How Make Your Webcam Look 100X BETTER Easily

I'm gonna tell you how to turn this into this. And both shots are made using the same webcam. It is incredibly easy to do, and let's see how the magic works. Hi, my name is Arthur and welcome to the Movavi vlog. 2021, tech evolves like never before.
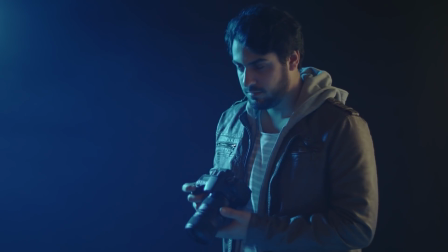8K cameras, many frames per second, dope lighting, not to mention extra gear for streamers and YouTubers, but webcams, for some reason, they are not perfect, and it may seem like they're left behind. But you need to understand that any webcam is a small device with a small sensor and a small lens. This is physically hard to achieve impressive results with shallow depth of field, high dynamic range, and so on, at least today.
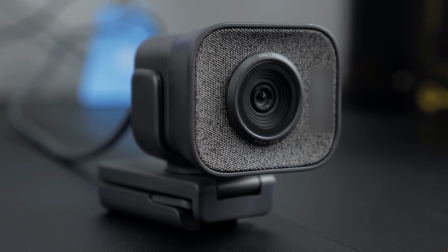And you might think, this webcam is so big, why even the smartphone's camera is doing better? Keep in mind that the processor on your smartphone is a lot more powerful than the processor on a cheap webcam. The technology is not so advanced to make your webcam a professional filmmaking device. Smartphones are slowly getting to this point, but you cannot say the same thing about webcams. If you need a more powerful camera for your streams and YouTube videos, you should check out one of the cameras that we've mentioned in our previous video. Definitely check it out. Let's hope that some guy will come up with a high-end webcam to shoot movies on, but in the meantime, let's focus on what we have and, of course, let's make it better. I will show you two ways of making your footage better. The first way is for streamers using the OBS Studio, and we're about to make everything in the OBS Studio in real time. The second way is for YouTubers or those who just want to record cool-looking videos using a webcam. We're going to make it using the Movavi software. So let's move to the first way, and actually the solution is beautifully simple.
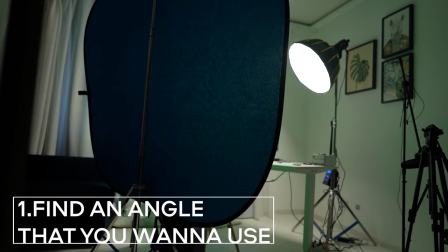Step number one, finding angle that you want to use. Locate your webcam in this direction and compose your shot properly.
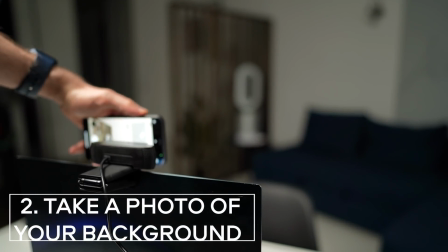Step number two, take a photo of your background from the webcam's point of view, but take it using a better camera like your smartphone camera or a DSLR. Also, I suggest you use a wide-angle lens, it will give you more flexibility in post, but if you don't have a wide-angle lens, no worries, it's fine.
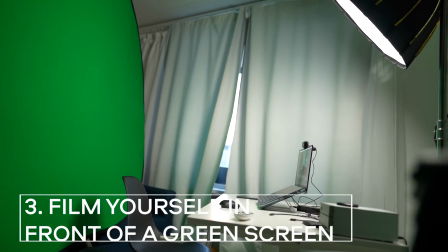Step number three, film yourself in front of a green screen from the same angle but on a webcam.
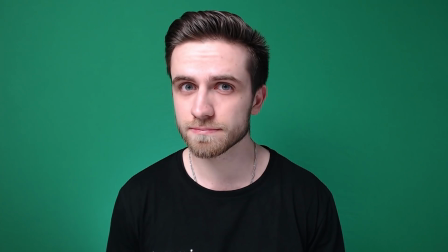And make sure that you light yourself properly so the lighting on the photo matches the lighting on the video.
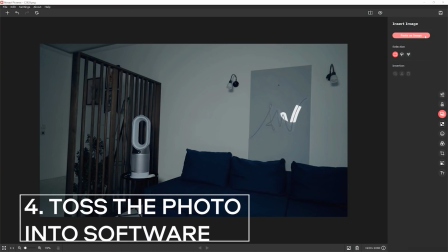It will make it more realistic. Step number four, toss the photo into software and add something beautiful like color correction,
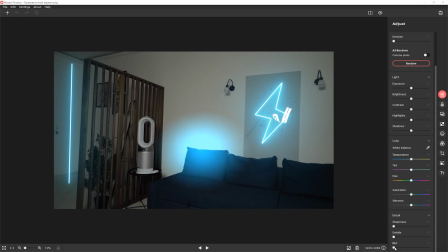some stylish elements on the background, and of course add some blur to the background to make it look more professional.
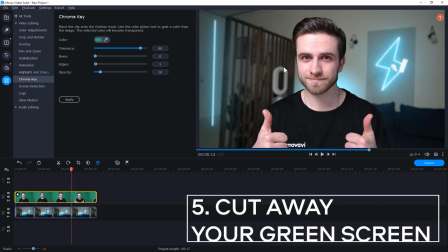Step number five, cut away your green screen and compose yourself with the background. Sounds complicated, but it's actually pretty straightforward. So let's open up the OBS Studio, and at first you need to install a free plugin called Stream Effects.
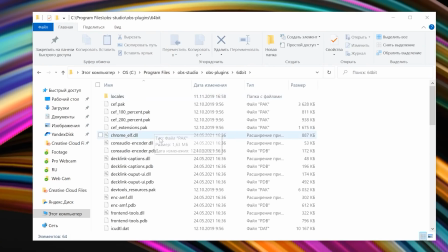We'll leave the link in the description. The installation process is pretty straightforward. Launch the installer and locate a folder with the installed OBS Studio. This plugin does not work with the Streamlabs OBS and other software for running streams.
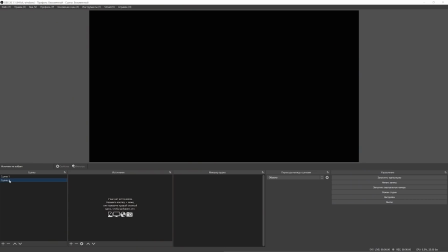For this case, I'm gonna show you another way of doing this. So create a new scene and in the sources panel add a new image.
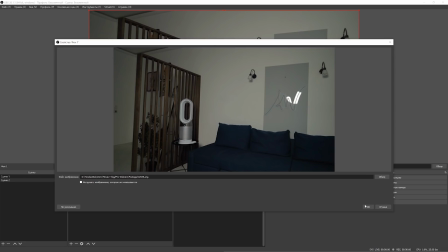Find the photo you've taken earlier, compose the photo in the shot as you wish,
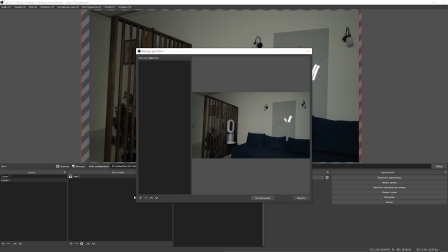click on the filters button, then the plus button in the left hand corner, and find here the blur filter.
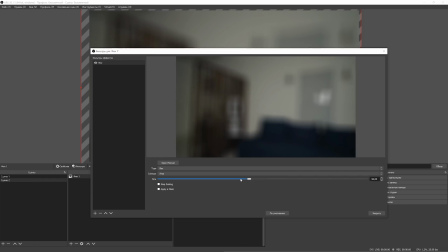You will find here a few types of blur, but I suggest you select the Gaussian blur. You can also change the direction of the blur, but we're gonna stop at the basic area option. Don't get too crazy with the slider, make it realistic. We should also add some color correction.
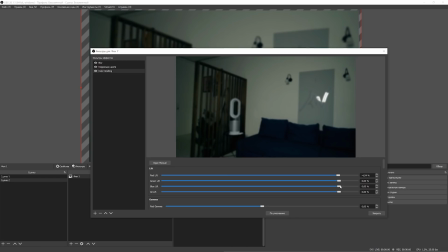Let's correct gamma, contrast, and maybe add some color grading, making the background more blue-ish for the color contrast.
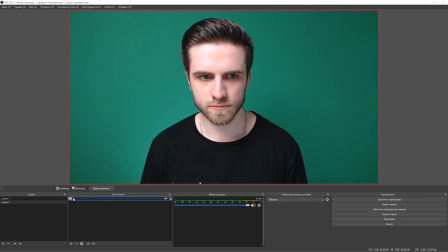Then sit in front of the camera, set a green screen behind you, and add a layer with your webcam.
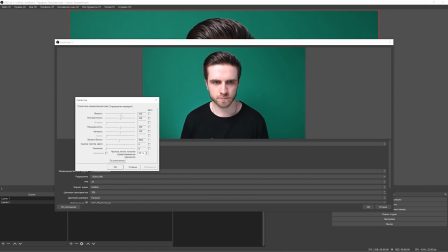In the camera settings, set everything on manual, turn off all the check marks, and I recommend you to play around with the shutter speed because you might see yourself overexposed by default.
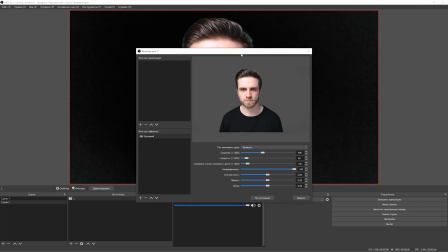On the webcam layer, add the chroma key filter. Play around with the settings to cut away the green screen, and congratulations!
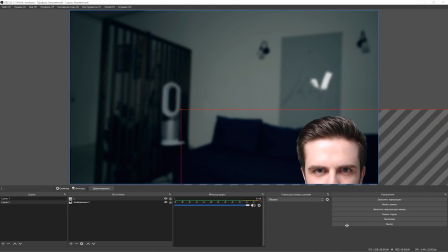You're in focus, the background is nice and blurry, and it looks like we shot it on a professional camera. Beautiful.